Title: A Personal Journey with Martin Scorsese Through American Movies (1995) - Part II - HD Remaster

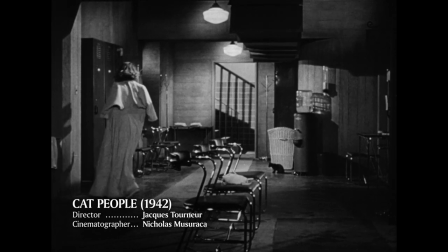(44:49)
Whether the illusion is created through high-tech or low-tech wizardry doesn't really matter.
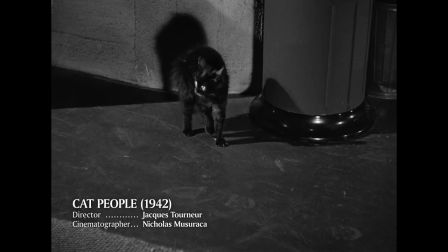(44:54)
The magic will only be effective if it is carried by a strong vision.
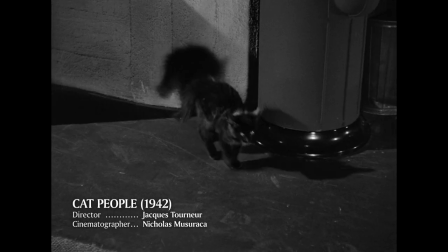(44:59)
And it can be achieved in so many ways,
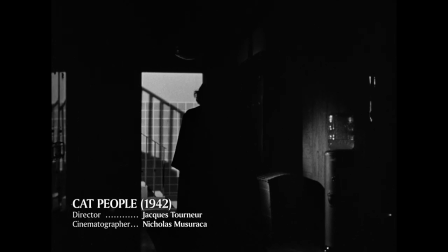(45:04)
50 years ago, when he was assigned to a small B film called Cat People, director Jacques Tourneur had practically no budget.
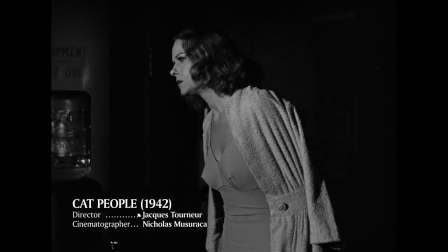(45:11)
And of course, none of today's new technologies. But he knew that the dark had a life of its own.
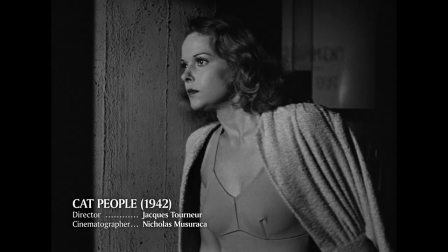(45:19)
He decided not to show the creature threatening his protagonist. He'd only suggest a presence.
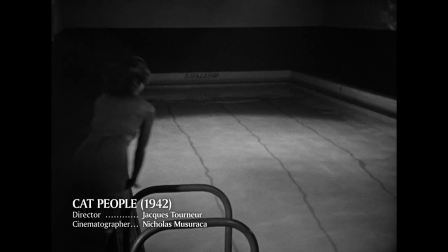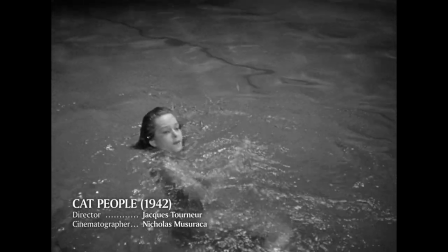(45:35)
And to do that, he simply conjured up an ominous shadow play.
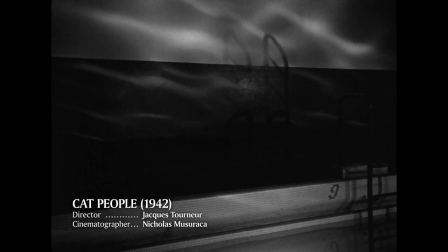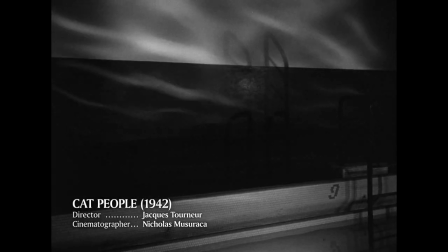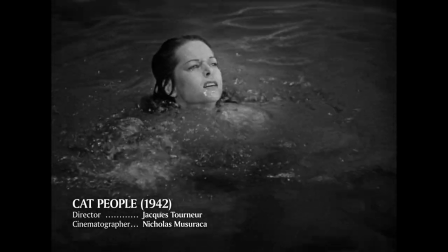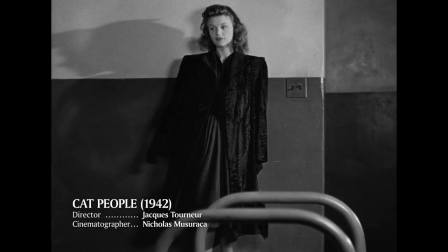(46:08)
It was a sleight of hand that an early film magician could have performed at the turn of the century. What is the matter, Ernest?
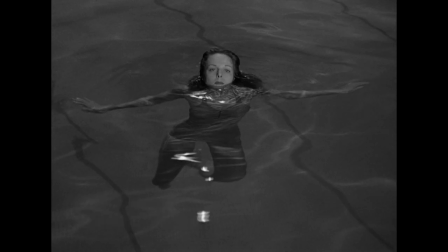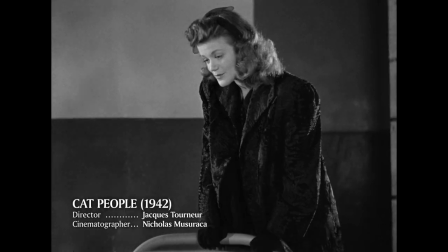(46:28) Sorry to have disturbed you, Alice. I missed you and Oliver, and I thought you might know where he is.
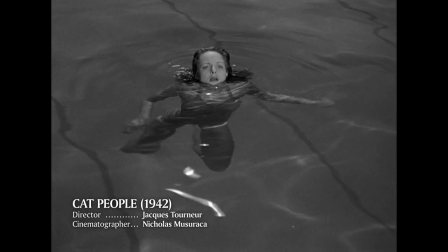(46:33) We waited for you at the museum. You'll probably find him at home.
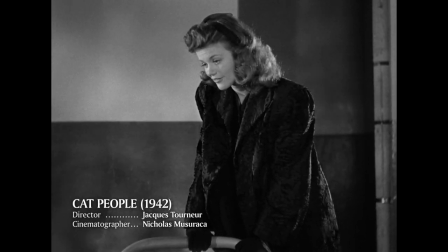(46:37) If you don't mind, then I'll run on. Could I have my robe, please?
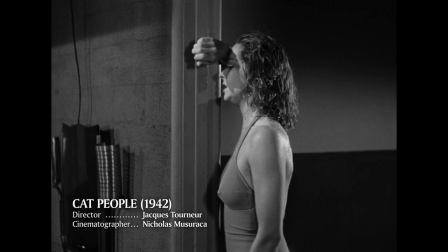(46:42) Sure.
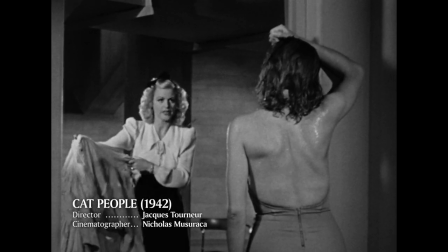(46:46) Gee whiz, honey, it's torn to ribbons.
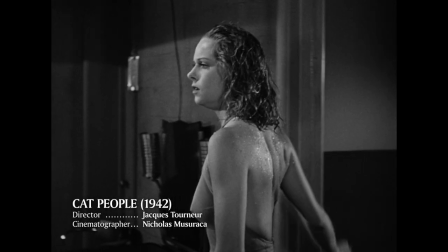(46:48)
Now, we've talked about the rules, about the narrative codes, about the technical tools, and we've seen how Hollywood filmmakers adjusted to these limitations.
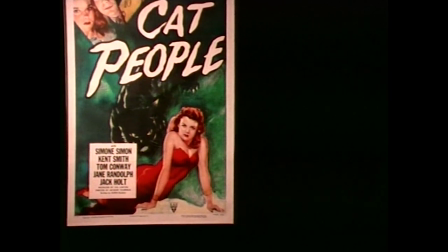(46:57)
They even played with them. Now's the time to look at the cracks in the system. And what slipped through these cracks has always fascinated me. I mean, there were opportunities, there were projects that allowed for the expression of different sensibilities, offbeat themes, or even radical political views, particularly when the financial stakes were minimal. Less money, more freedom. I mean, the world of B-films was often freer and more conducive to experimenting and innovating. The 40s directors found that they could exercise more control on a small budget movie than on a prestigious A-picture. Also, they'd have less executives looking over their shoulder. They could introduce unusual touches, weave unexpected motifs, and even transform routine material into a much more personal expression. So in a sense, they became smugglers. They cheated and somehow got away with it.
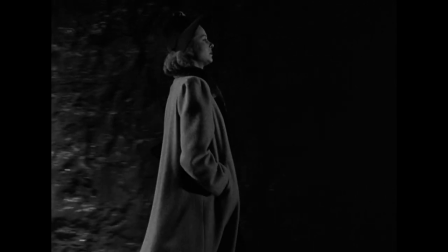(47:50)
Style was crucial.
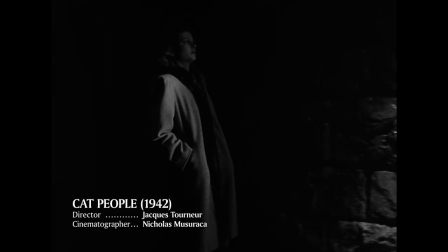(47:52)
The first master of esoterica was Jacques Tourneur, who began making his mark in low-budget supernatural thrillers.
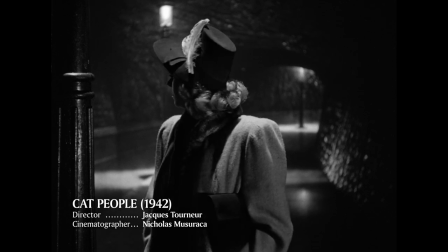(48:00)
On Cat People, he had a good reason not to show the creature. He said, "The less you see, the more you believe.
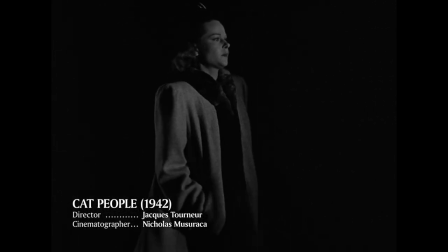(48:07)
You must never try to impose your views on the viewer, but rather, you must try to let it seep in, little by little."
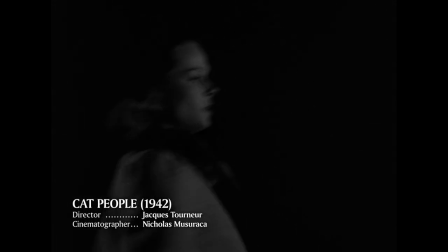(48:16)
This oblique approach perfectly defines the smuggler strategy.
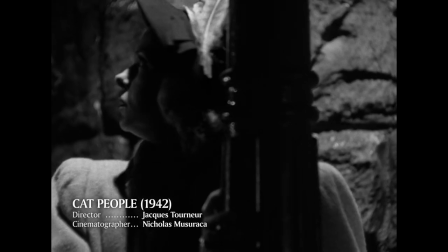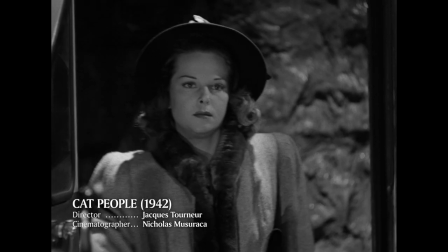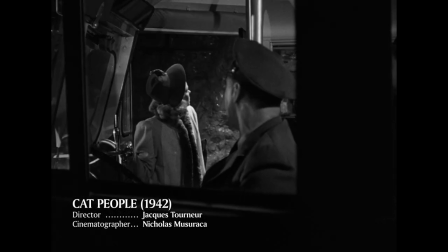(48:31) Come on, sister. Are you riding with me or ain't you?
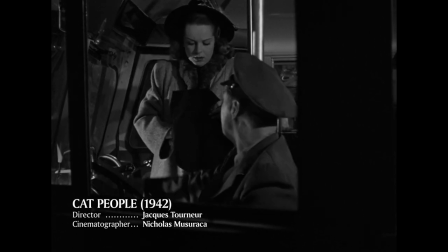(48:37) You look as if you'd seen a ghost. Did you see it?
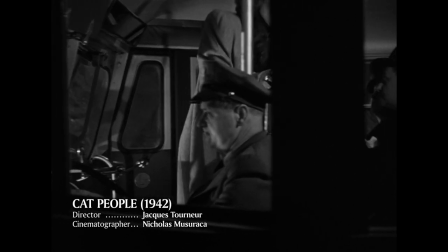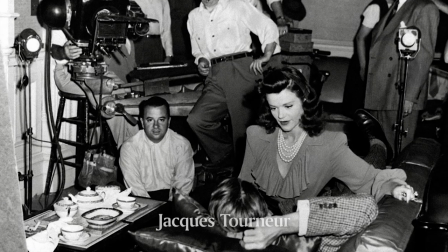(48:49)
The son of pioneer Maurice Tourneur,
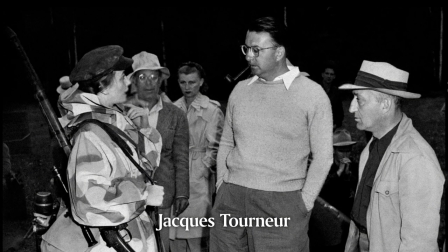(48:51)
Jacques Tourneur had the good fortune to find an extraordinary oasis of creative subversion in producer Val Luton's unit at RKO.